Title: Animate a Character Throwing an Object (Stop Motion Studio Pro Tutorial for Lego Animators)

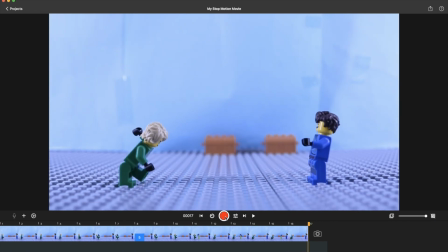Yeah, okay. So the live view will sometimes distort things. So, like, as you can see here, it doesn't look like it's right. It looks like it's moving, and that would normally be bad.
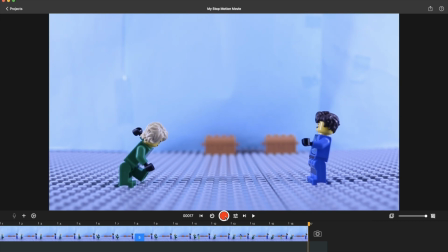But Stop Motion Studio Pro is a little finicky, especially for computers. Like, I'm using this on my computer and my DSLR camera, which I don't do much.
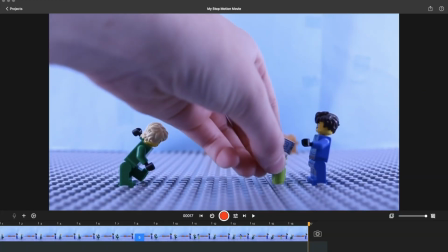So with Jay following the phone's arc, he's probably going to catch it in a downwards position.
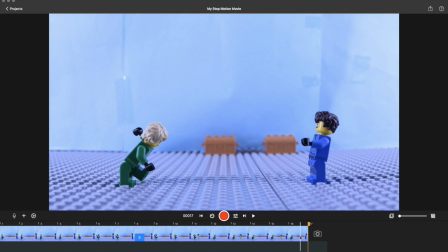So we have that last frame, right? Right here. Then we take our photo. And then finally, the moment you guys have been waiting for, probably, I don't know,
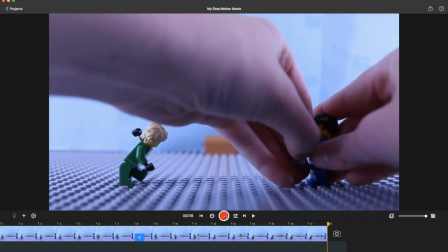is Jay catching the phone. Make sure it's not too high so it doesn't look like the arc is followed.
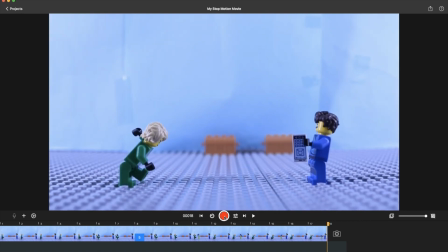See, like, doo. Yeah, like that looks good. Okay? And you take the photo. And then, because Jay just got an iPhone, he's probably not going to stay in the same position.
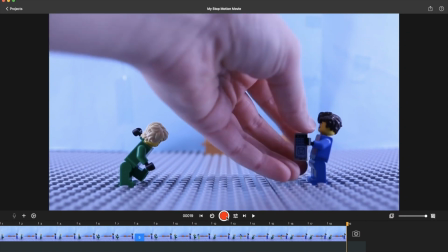So you move him back a little bit. Try to move his arm, like, very slightly.
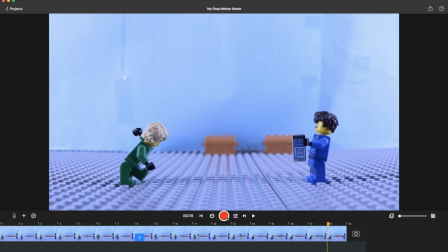Like this. See, you can kind of, like, see a little bit.
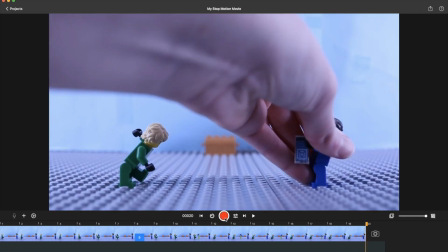And then just slightly one more. There.
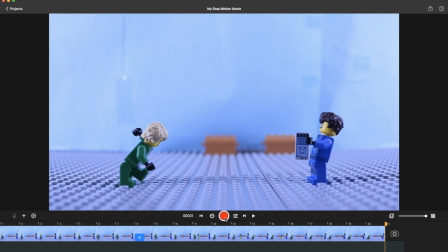Then if you want, this is totally, like, you don't gotta do this, but you can have Lloyd do a smooth wind out back to position, and I will speed this part up.
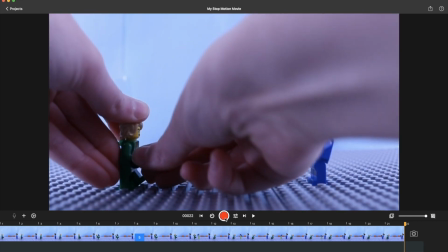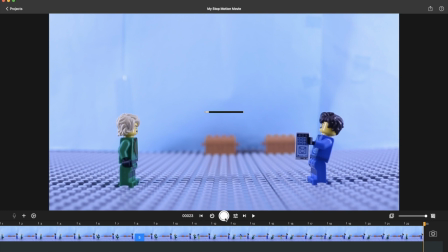So now, if you didn't want to do Lloyd, that's okay.
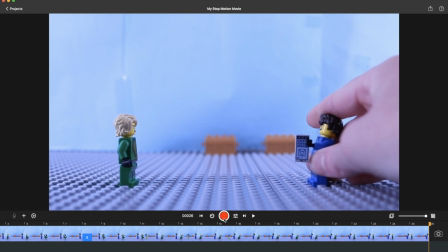But now we have Jay, and he's got to wind down back to his normal position.
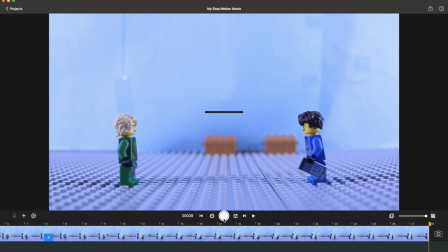Okay, so now I think our animation is complete. Okay, so now let's watch our animation.
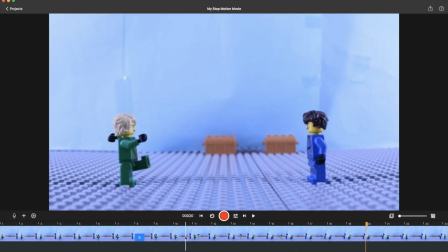See, so I think that's pretty good, despite the pause. But now, here's masking. So, right, we have this photo. We're gonna go here, and then you click erase.
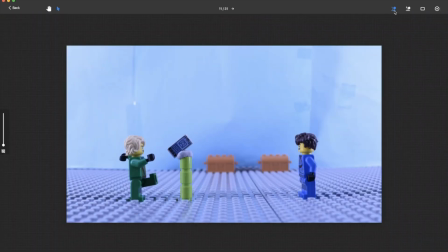Okay, so it's the erase tool. Now that you have this, select this, and select the size of your brush. I am gonna do 100, and you just get rid of this completely. You can see there's a little bit of tack on the phone. It's not gonna matter too much. Get rid of the shadows.
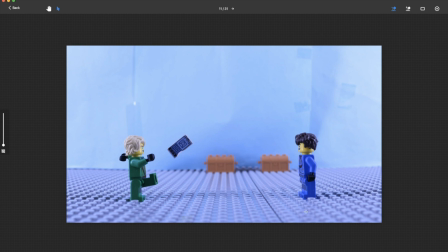Don't want that. And then you clean the characters up so there aren't any shadows on them either.
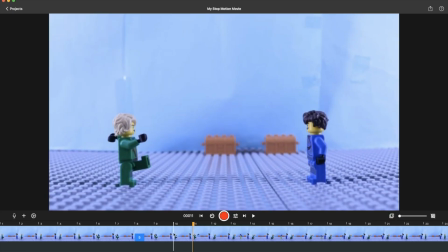Okay, and then with that done, I'm going to leave the blank frame in case I notice anything, but then keep doing this with all your other frames.
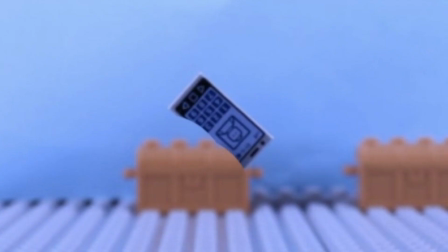And then if you run into something like this, you want to use the plus tool, make that, and then be more careful, because, yeah, see, like, this is a mess. Just want to very carefully and slowly. See, that's like close to perfect.
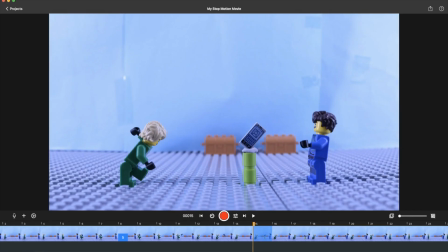That's fine for what I'm doing right now. Then you go down to all your frames. Okay, so now I've done all the masking, and now you come back and you find all the blank frames, and then you delete the blank frames.
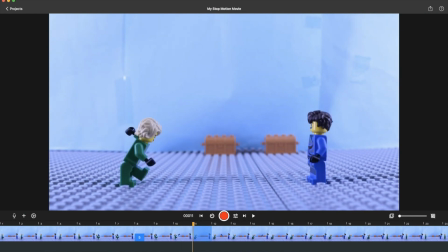So I'm gonna do that real quick. There. So now it's not the most smooth. You know, this is just practice, but this should be pretty good.